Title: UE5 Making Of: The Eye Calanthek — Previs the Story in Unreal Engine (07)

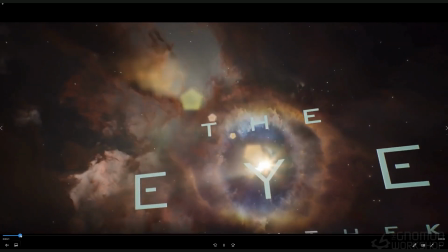[24:48]
Part of it was this all takes place in the eye galaxy, which is going to be,
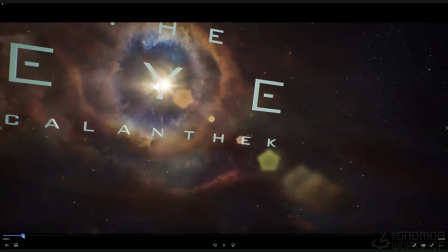[24:52]
my Twilight Zone, that all kinds of weird stuff happens in, and this would be a series, and the episode was Calanthek.
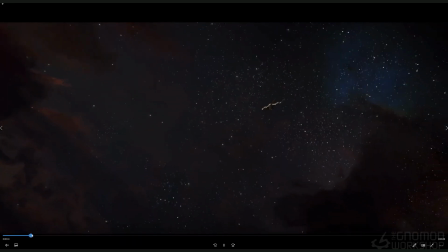[24:58]
So that was the thinking behind this, but And I still had the ship coming through.
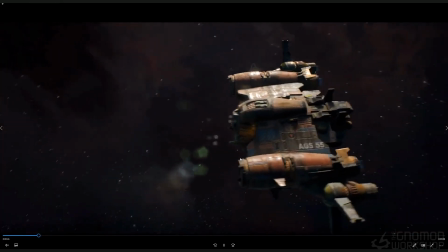[25:05]
We started to have it now update with some of the textures and, and even the name of the ship on the side, which is my initials and my age.
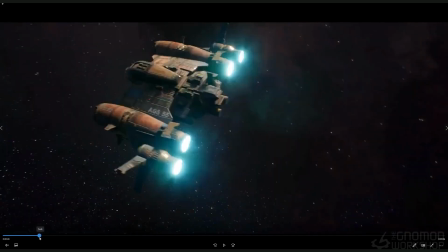[25:17]
So there you go. That's how you get, clever names. You just Aaron Gregory Sims, 55 years old. There you go. And so ended up changing this out because this was still a little too slow for some people. When I showed it, they wanted to just kind of get right into it, make it a little bit more, punchy.
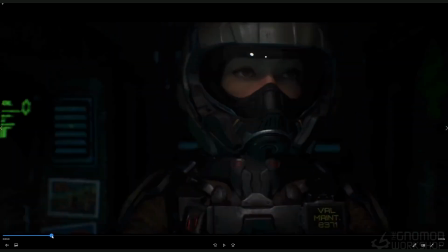[25:40]
Now this is, starting to get more into the textures. Now this is the Previs where she started to get textured, which is really kind of cool and exciting.
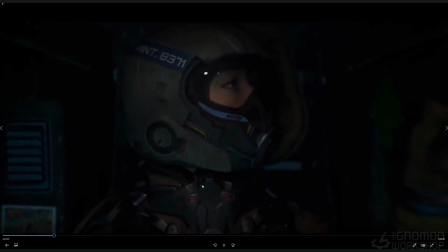[25:48]
So now our helmet and everything has cool textures on it. The lighting is too dark in here, and that was part of it.
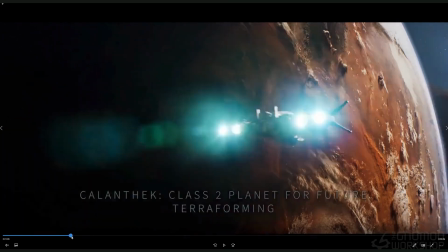[25:57]
This started to put some voiceover in here, finessing this.
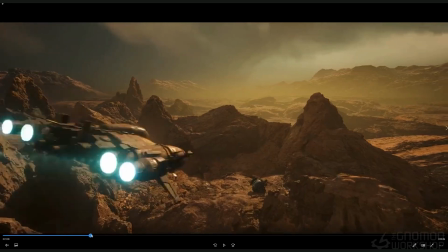[26:03]
Not much change there, but that gets finessed later. But things were just starting to get polished.
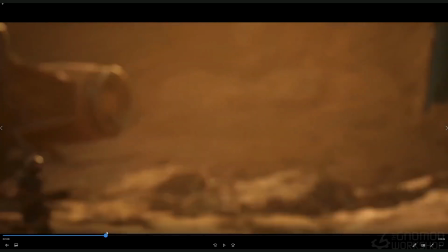[26:09]
So this is like, third round. This is another angle starting to mess around. This is finessing this a bit more.
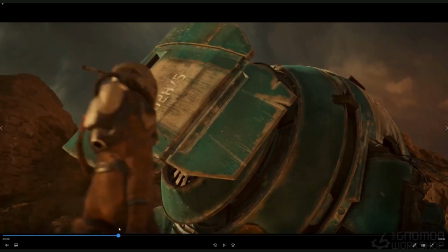[26:19]
Still went with these weird angles here, which I abandoned later in the final.
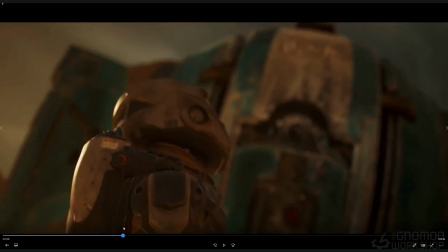[26:25]
Still working on, but this angle kind of, obviously kept with.
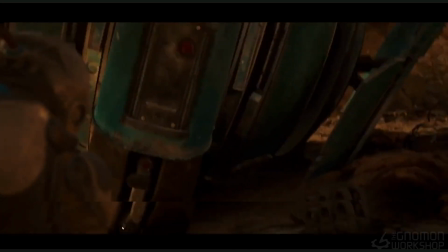[26:29]
Just made it a bit moodier in the end because it looked a little flat, but a lot of stuff kept the same.
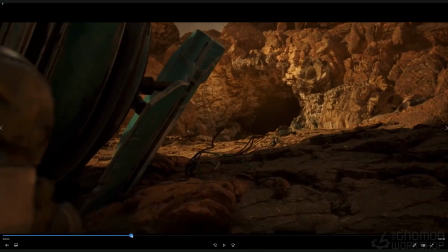[26:36]
So this is starting to flesh out closer to what the final was.
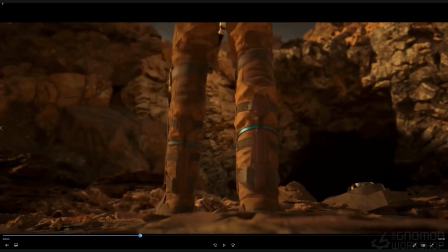[26:41]
And each one of these made it closer to what the story I wanted to tell.
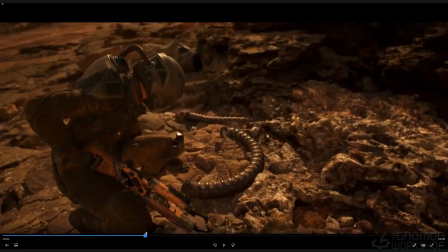[26:49]
Decided to get rid of this stuff, but later, but
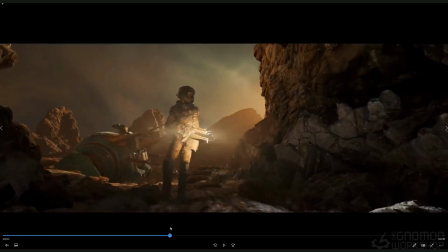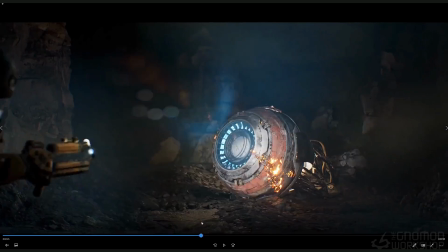[26:58]
everything's started to get polished. And it was starting to, the cut was getting closer, which is cool.
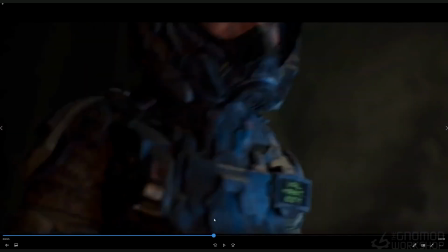[27:05]
And this is when we started to add her seeing what's actually in the recording, which we can't make out.
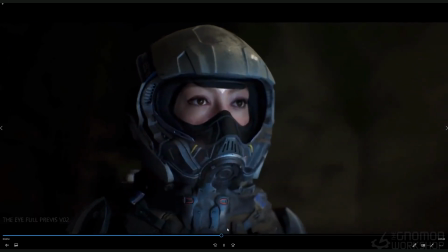[27:13]
It's just this kind of distorted
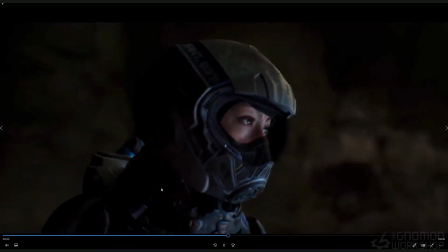[27:19]
image of something, and it's getting attacked. And it's like, oh shit, what was that? And then she hears something, and it's like, hey, wait, there's something over there.
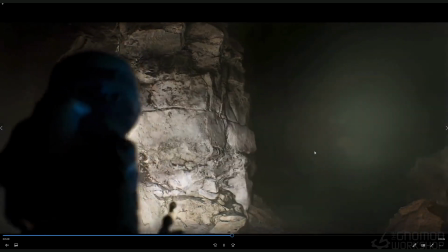[27:27]
Is there? This is weird. I got to get the hell out of here.
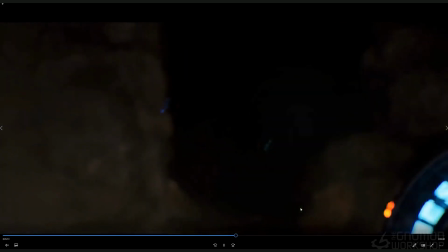[27:30]
So this were like playing around with other angles too, and other ways to reveal.
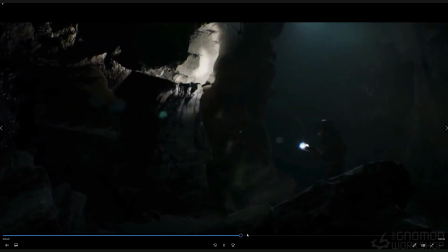[27:39]
This is her running again, and
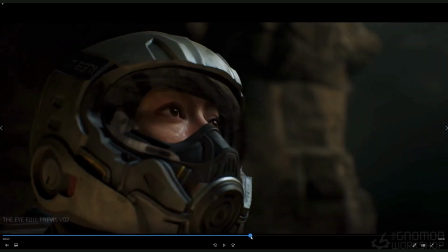[27:44]
it gets a little. There was a couple things that I decided that they're cool visuals, but they just didn't fit the story.
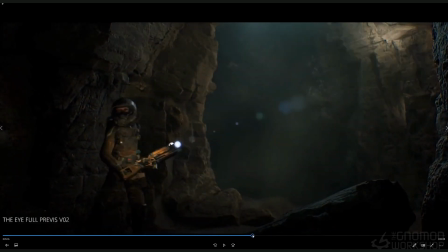[27:52]
So this whole thing of her running,
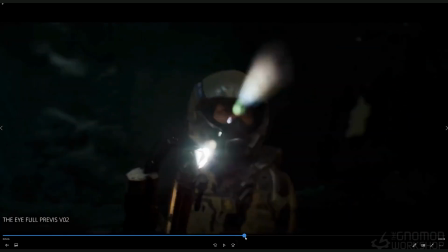[27:56]
out of that room, just didn't feel like it was necessary.
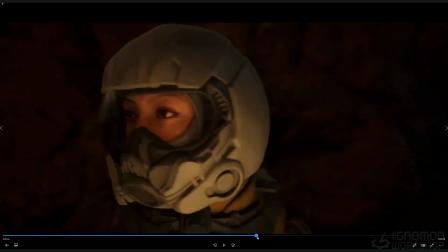[28:02]
So I ended up abandoning that. But and then this is like an older.
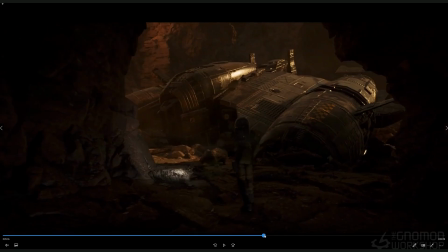[28:07]
I think it's just probably because we weren't finished. This just plopped into the edit, the older stuff.
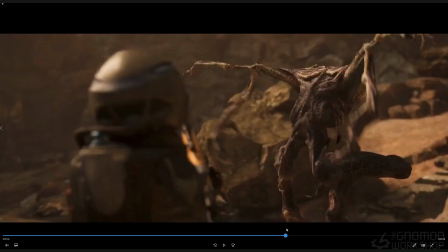[28:16]
And this was starting to finesse this shot a bit more. This is way too lit.
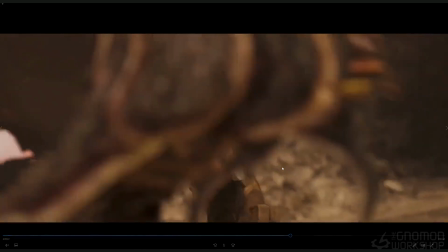[28:23]
Obviously, it's like daytime and stuff, but it was kind of cool just because it started to like flesh out this action scene a bit more,
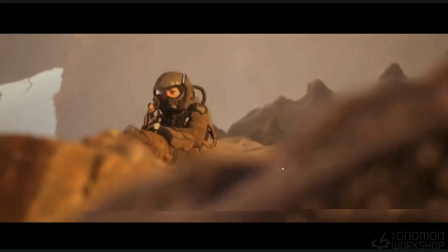[28:30]
and then start adding effects to it too, like from the gun.
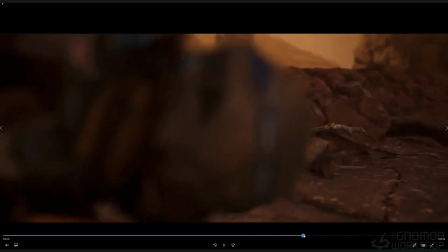[28:35]
And each time we got closer, like, with each previs,
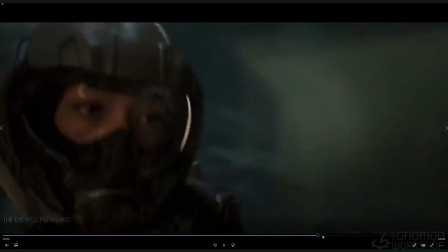[28:42]
it was just closer to being more of the final product. Part of that helped is, starting to get better lighting, better textures.
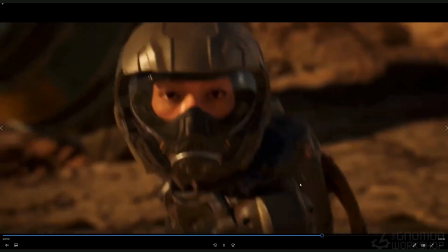[28:50]
I still like that angle, but it's like I ended up abandoning that.
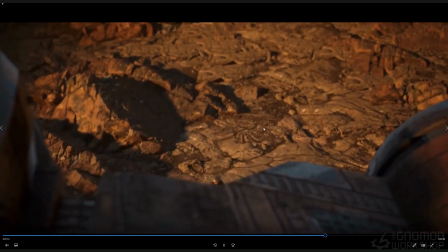[28:55]
There's too many angles here, so it was like,